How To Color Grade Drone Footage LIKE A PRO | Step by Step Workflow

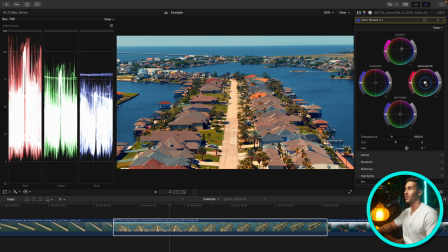And then we can go to our highlights, our highlight hue slider here, and get these sitting a little bit closer together. And already that's looking a lot better. I think we park it right about here for now.
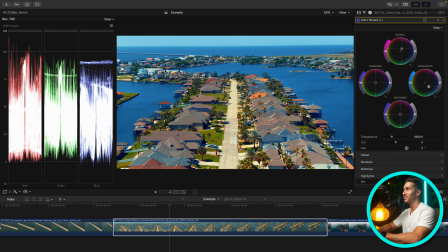Now we still need to do a bit of work here. You'll notice our colors are clipping. It's probably in these orange areas, but we can adjust that in secondary corrections. And I know we want to make this as natural as possible, but we also want to make it inviting to potential homeowners that are looking at this real estate video.
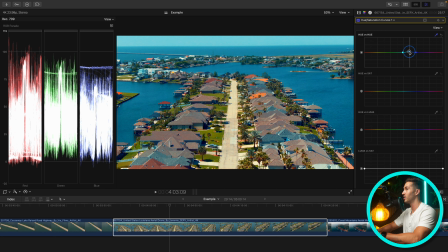So I want to adjust the color of the water just a tiny bit, just a small push. And perhaps we raise this. A very, very small push. So if I turn this off and on, just a small adjustment, making it more cyan.
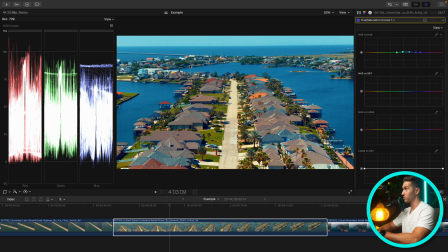Now let's take care of this clipping that we're seeing in some of these orange areas. So we can take our dropper here. I assume it's coming from these houses, especially right here. Look at that. Look how high that point is. It's coming from this little house on the corner.
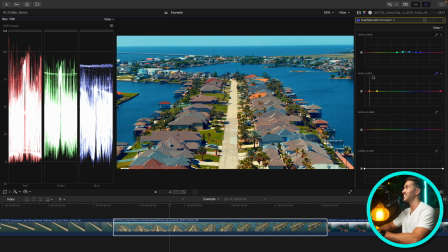So the hue versus sat curve adjusts the intensity of color in different colors. So by selecting the picker on this orange roof, we can decrease the intensity of color in the very brightest parts of,
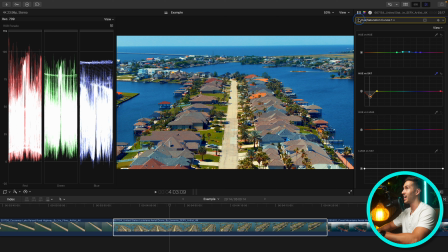I'm sorry, not the brightest parts, in that color that we're selecting, which is the orange. Notice how if I turn this off and on, that is taking away the clipping that we're seeing. There is still some clipping that we're seeing, but if we drop this down even more, it's just gonna suck out that saturation completely.
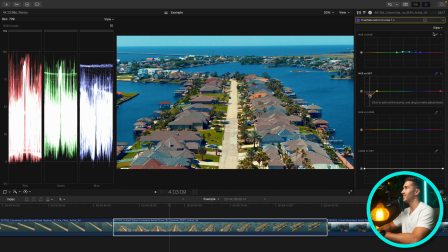So let's leave this. I also wanna see how it would look if we adjusted the color of this grass.
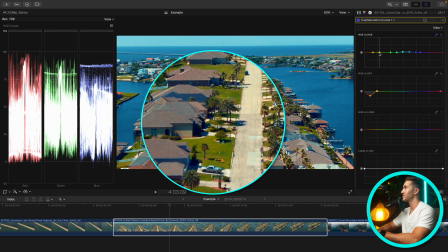This grass is just looking a little dismal. And because we want this to be more inviting, let's make it greener, huh? So I'm just using the hue versus hue curve. Let's just change the color of any color we want.
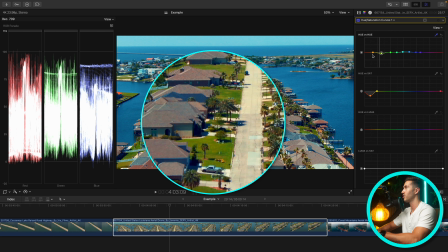And we're dropping down the greenish yellow curve, making sure this isn't, a tight selection.
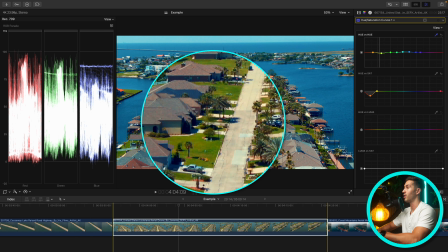We want it to be broader so that it doesn't break apart our colors.
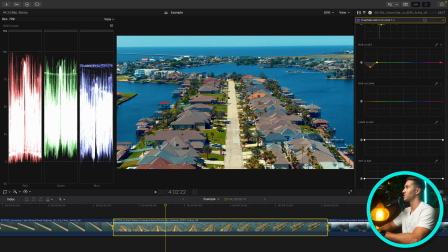Let's hop down to the Luma versus sat curve. I want to take out some of this blue that's in the darkest part of our shot here. So we're going to adjust the intensity of color in those very dark areas. This is going to really clean up these really dark areas here.
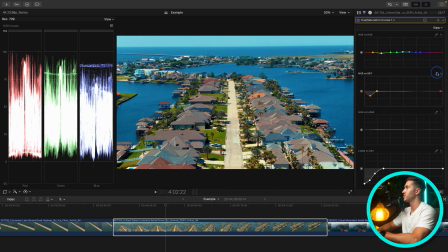And let's add some more saturation into our grass.
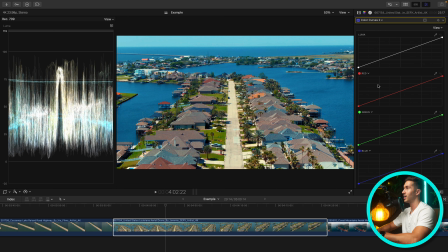Okay, I think I want to make one final tweak that I'm noticing here. I feel like the shot is a bit too cool. And so this is an instance when you have the shot color corrected where you can now use the temperature and tint sliders because now you have the black point sitting at a decent level.
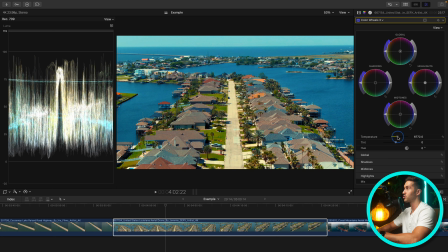So you can go in and increase the warmth in your shot with the temperature and tint sliders. And that looks quite a bit better. And let's just add a tiny magenta shift just by pushing to the right.
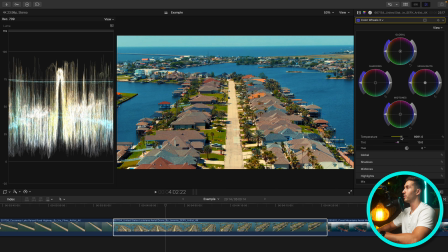You know what? I'm going all in. Let's make it quite a bit warmer. We want it to be even more inviting.
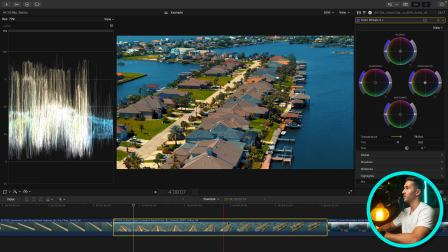So here is the shot that we have color corrected and graded.
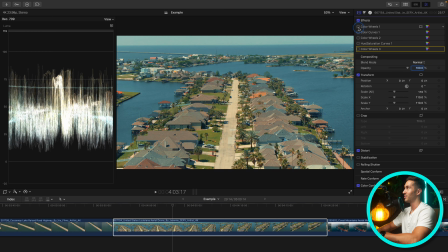It's looking pretty good. Let's look at where we started from. We added contrast and saturation, a little bit more contrast.
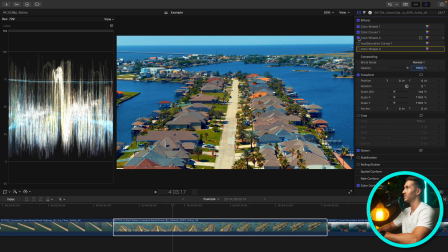We went in and adjusted the color balance of our shot. We made some specific tweaks, some secondary corrections to the shot, and then we added the final touch, making the shot warmer. So we went from this to this. Quite a big difference. Not bad.
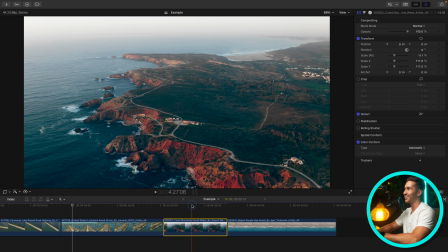It could probably use more work, but we have some other clips to get on with. This shot needs quite a lot of work.
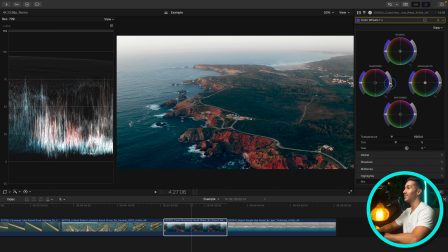I'm going to run through this real quick because this clearly has already been color graded,
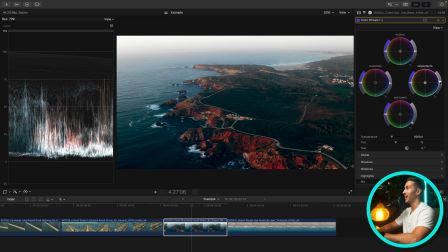or at least attempted to be color graded, and it's looking bad. So let me just go in and adjust our contrast and saturation. We'll just bump this up, adjusting our contrast by hopping in a Luma curve, increasing our upper midtones and our highlights.
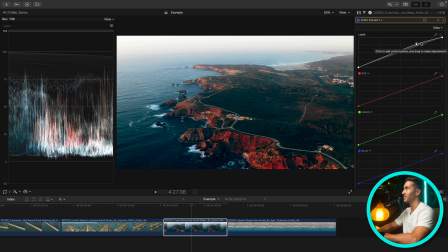So we're raising the brightness in those areas.